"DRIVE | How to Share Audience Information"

Hello, my name's Darren and welcome to Must See Films, a channel that's helping you see films differently.
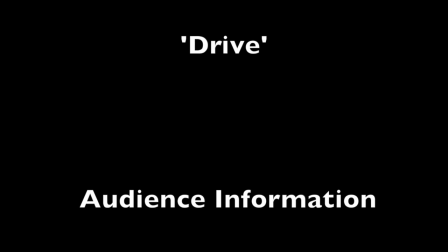(0:09)
In this video I'd like to look at the opening chase in Drive
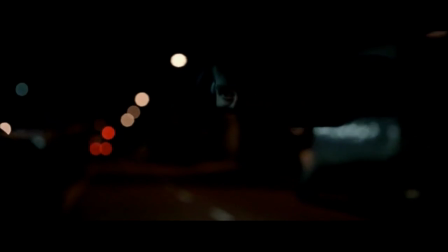(0:15)
and explore what makes such a cinematic, suspenseful sequence work. Let's look at how information is presented to the audience and why the opening scene might just be the best part of the film.
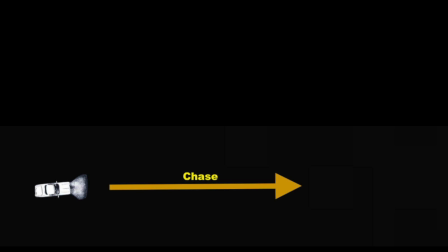(0:28)
The first layer of information is the chase itself, posing the question if the driver will escape.
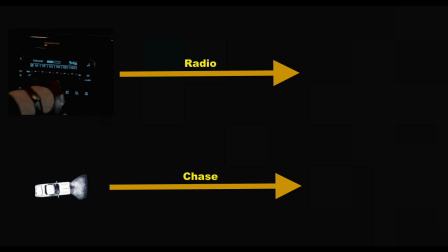(0:35)
Running parallel to that is the introduction of the radio basketball game.
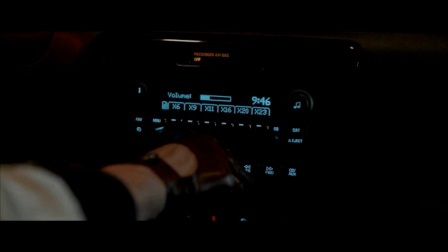(0:39)
Not only does it show the calm demeanor and approach of our character, but the audio we hear reflects each of the moments of build-up.
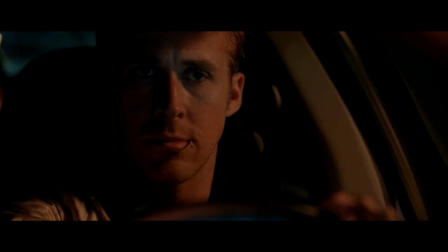(0:48) 10 seconds on the clock. Clippers pressure. Pierce passes to Rondo.
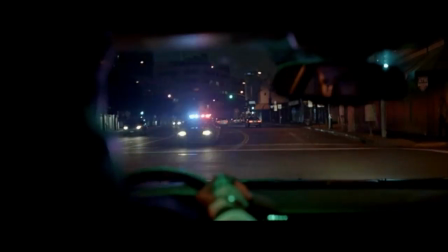(0:53)
Similar to the way that song lyrics can serve as inner monologue for characters and their emotional states.
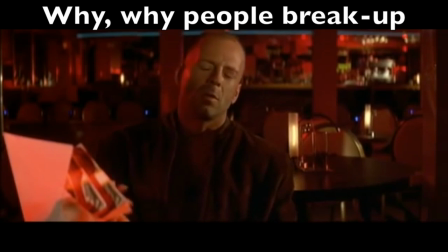(1:00) It certainly appears so.
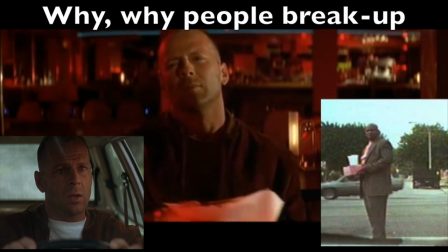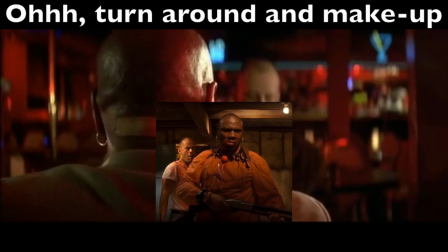(1:10) Night of the fight, you may feel a slight sting.
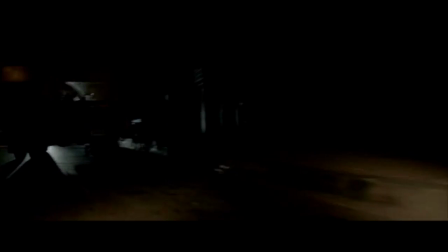(1:13)
The most essential part of this scene construction is the slow build-up of each separate layer, and their escalation leads to their intersection,
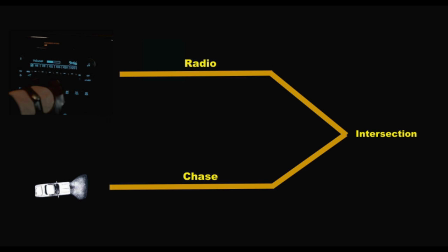(1:21)
ending the basketball game and unknowingly acting as a narrative device to help the driver escape.
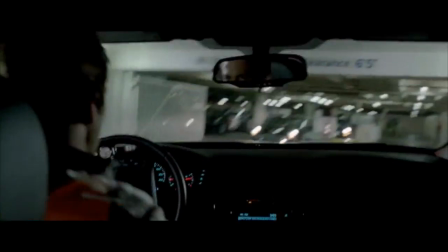(1:27)
There are several reasons that this setup and payoff is satisfying and effective.
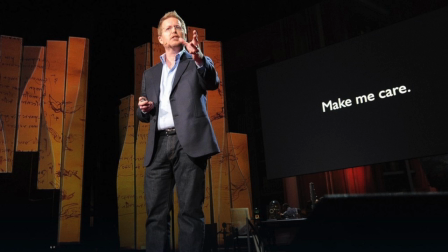(1:33)
William Archer and Andrew Stanton, the director of Finding Nemo and WALL-E, have described drama as anticipation mingled with uncertainty.
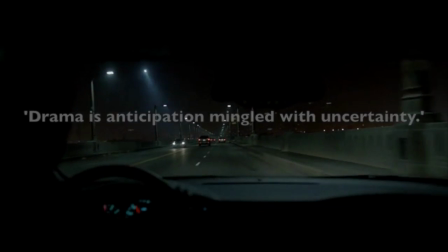(1:43)
The radio element of this scene helps build the anticipation of the scene,
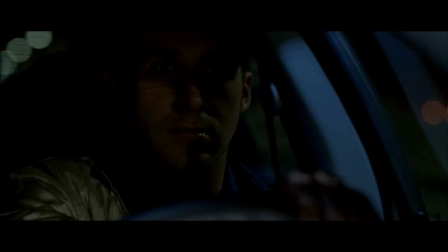(1:48)
but its overall satisfaction can be understood more if we explore the rule of three.
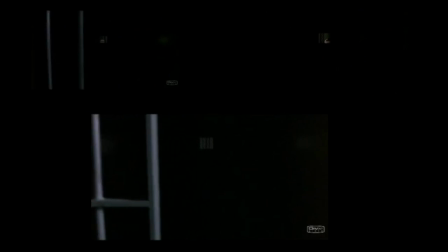(1:55)
This rule is used in storytelling and mostly in jokes. The first time we see something, it's given equal value.
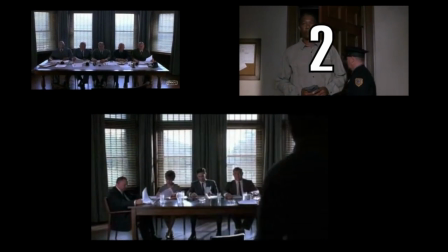(2:02)
When we see the same thing for the second time, the audience experiences recognition of that repetition, as the brain likes to identify patterns.
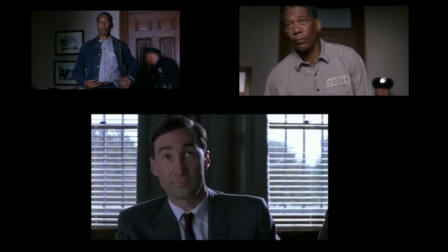(2:11)
Now that the pattern has been set up and the brain looks for repetition, comedians and storytellers understand this,
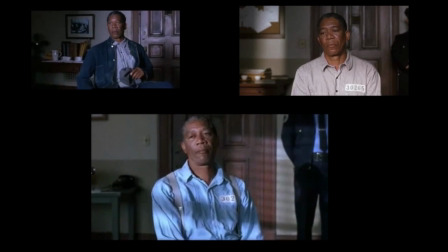(2:18)
and use the third appearance to present the information differently, as a misdirection or to play with the audience's expectations for effect.
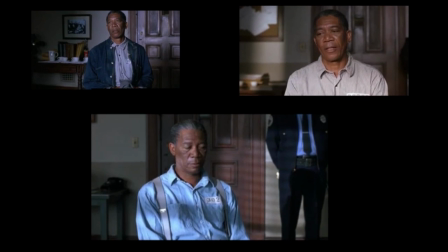(2:27)
For example, in The Shawshank Redemption, we see red appear before the parole board 3 times. The first 2 appearances are practically identical.
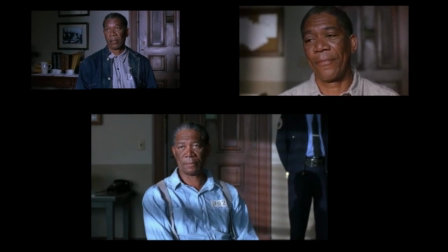(2:36)
The third instance is different in imagery, dialogue, and outcome, indicating how red has changed after Andrew left.
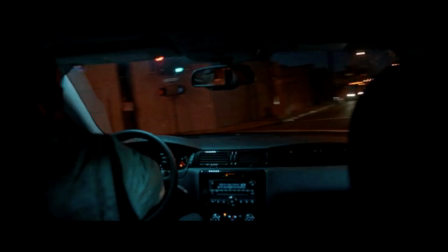(2:44)
The climax of the drive sequence uses the same recognition and awareness of the radio to
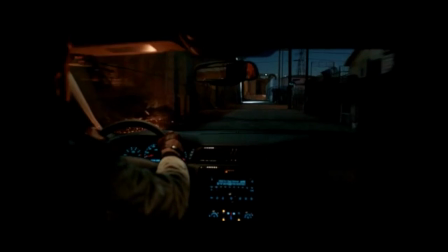(2:49)
surprise and reward the audience with the misdirection and the unexpected use of a common element.
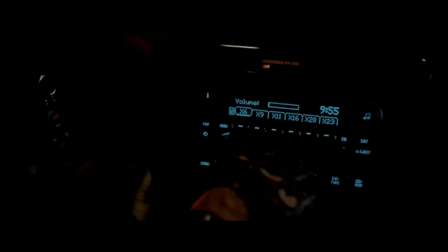(2:55)
Now this might be as simple as setting something up and paying it off later, but what I'm interested in is whether you present the audience with the information beforehand.
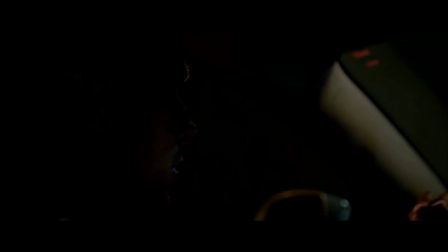(3:03)
Let's look at 2 opposite examples.
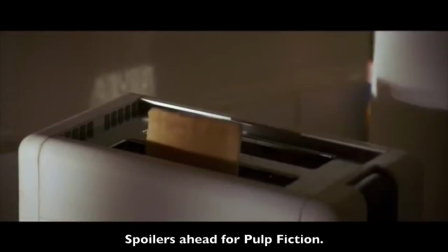(3:07)
In this classic scene from Pulp Fiction, Tarantino makes it clear that the toaster is included in the scene with this cut.
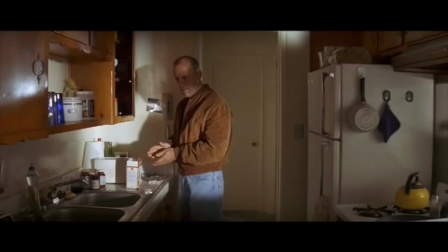(3:14)
But on your first viewing of the film, it seems like an everyday, casual action.
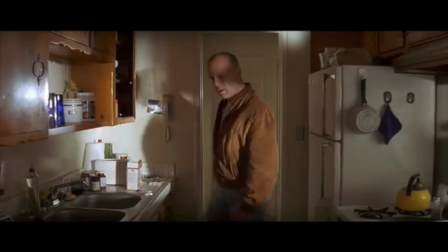(3:19)
The result of this mundane activity turns into the catalyst for Vincent's death, causing a surprising moment for the audience.
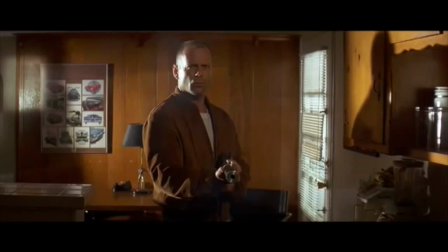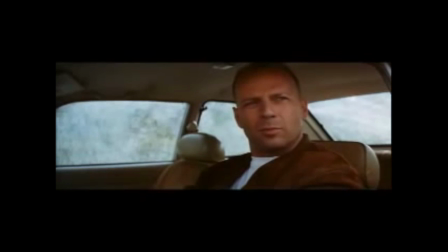(3:35) That's how you gonna beat him, Butch. Keep underestimating.
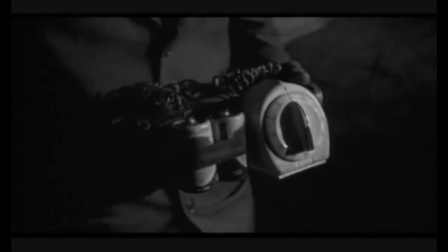(3:40)
Now compare that moment of shock, misdirection and surprise with the opening from Touch of Evil.
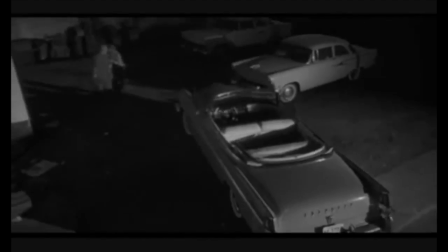(3:46)
We, the audience, see a bomb planted in the back of a car and are then introduced to characters walking alongside the car for well over 3 minutes.
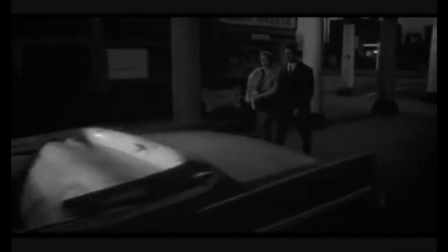(3:55)
This average scene becomes filled with tension and suspense as we see a perfect example of
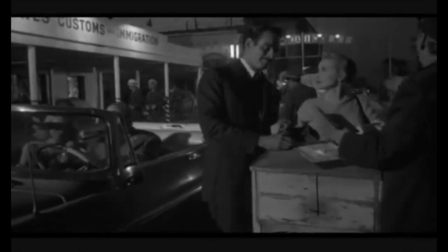(4:02)
anticipation mingled with uncertainty. Now one example creates a few seconds of surprise, and the other creates close to 4 minutes of suspense.